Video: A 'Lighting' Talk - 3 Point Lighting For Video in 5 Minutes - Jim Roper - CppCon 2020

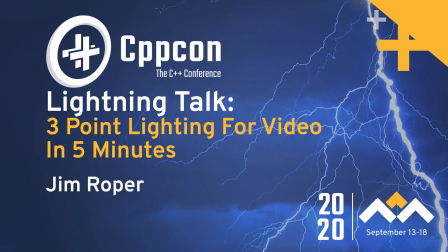[0:07]
Okay guys so this is how to light for a light screen or video in five minutes. So the first rule I'd like to present is lighting your subject rather than the space or the camera or any of the other elements around you. So you want indirect light so the light source shouldn't be seen by the camera if possible because that will affect the quality of the footage that you get out particularly if your camera is on automatic or something like that, it will try to compensate and any light sources it can see will generally darken the image, make you harder to see. So I've got this little thing here, bring this guy in here.
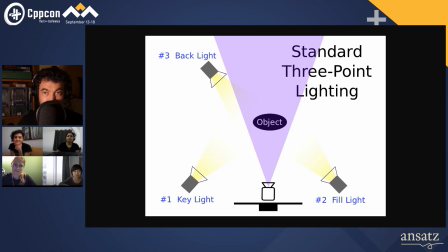[0:49]
So this is standard three-point lighting and this is something we all know in film and video and this is the way we've set up for most interviews, that type of thing. So the thing you want to know first is number one, the key light. that's the most important light, I've got a key light right here, it's casting onto my face, I'll just bring myself back into the view here, like this, and you can see that it's casting onto the majority of my face, this is my main source of illumination, and it's just off to the one side.
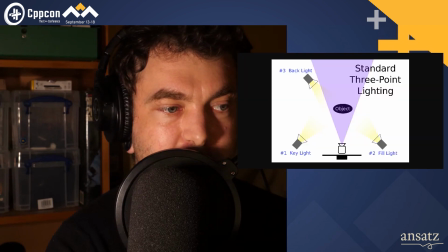[1:17]
So I'll bring this diagram back in again, oh that's not how we do that, do this and, see now I've broken the screen, it's like that, no,
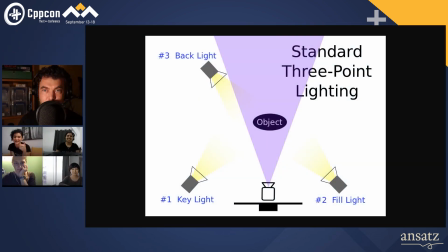[1:27]
I've broken it, there we go, there we go, I don't even know how to use the system that I think everyone wants to use. So the second light you might want is a fill light. The fill light is used to fill the other side, so this fills out what the main key light is unable to reach, and that we normally have just to the left.
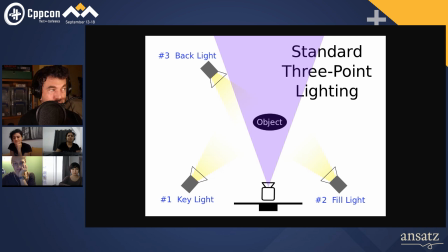[1:45]
So my key's to the right, and then my fill is to the left. And then finally, if you want to get really fancy, you can then bring in a backlight, so like this. And the backlight gives you a kind of edge that helps separate you from your background and so those are the three fundamental lights that we we tend
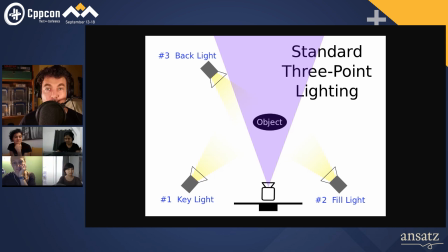[2:04]
to use when lighting for an interview lighting for video lighting for a screen as people at home you probably don't need to worry about the backlight this is this is a nice to have and it's just an extra the main two lights you're really interested in are the key and the fill the fill
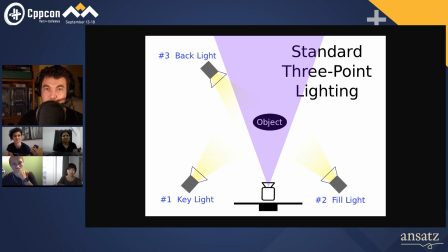[2:20]
is secondary if you can only get one just get a key and and use that otherwise use a fill and then you'll have perfect balanced lighting on both sides now the final thing to note is that it's best where you can to lock down the camera often when you get a webcam something
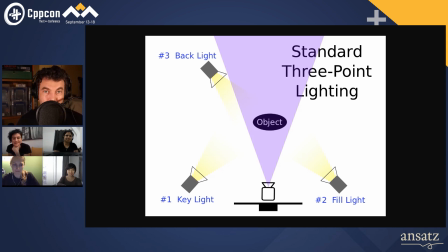[2:36]
like that it will try to do everything on automatic settings normally if you've got an application that comes with it drivers etc you can find the settings within that and you can lock down the exposure and those type of things frame rate etc you can set all the resolution and
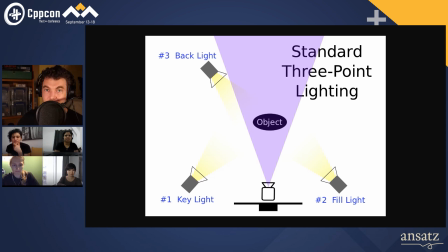[2:52]
all the settings there and it's much better to lock everything down control the environment like that environment that then you know is locked down and isn't going to change and that way you can be sure that then everything you set up and everything that you present is all going to be the same and you're not going to get any fluctuations during the actual footage
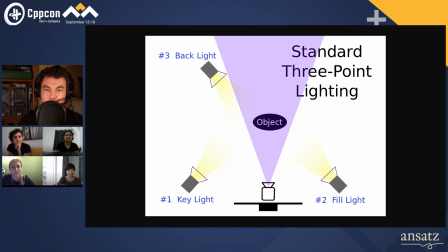[3:11]
and then finally diffusion and using other lights so you don't have to have a fancy light These lights here, I'll show you, turn it off so I don't blind the camera. These are small little kind of rectangular shapes, they're no big in the credit card.
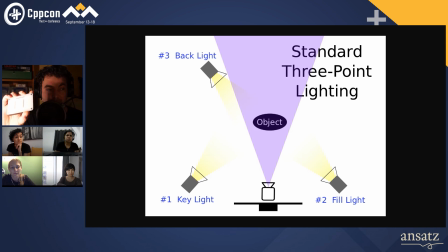[3:29]
These cost about $50 each. They have a lithium battery inside, you can power them off with a USB. They come with these little diffusion plates that go on them, so you can make it nice and bright if you want to.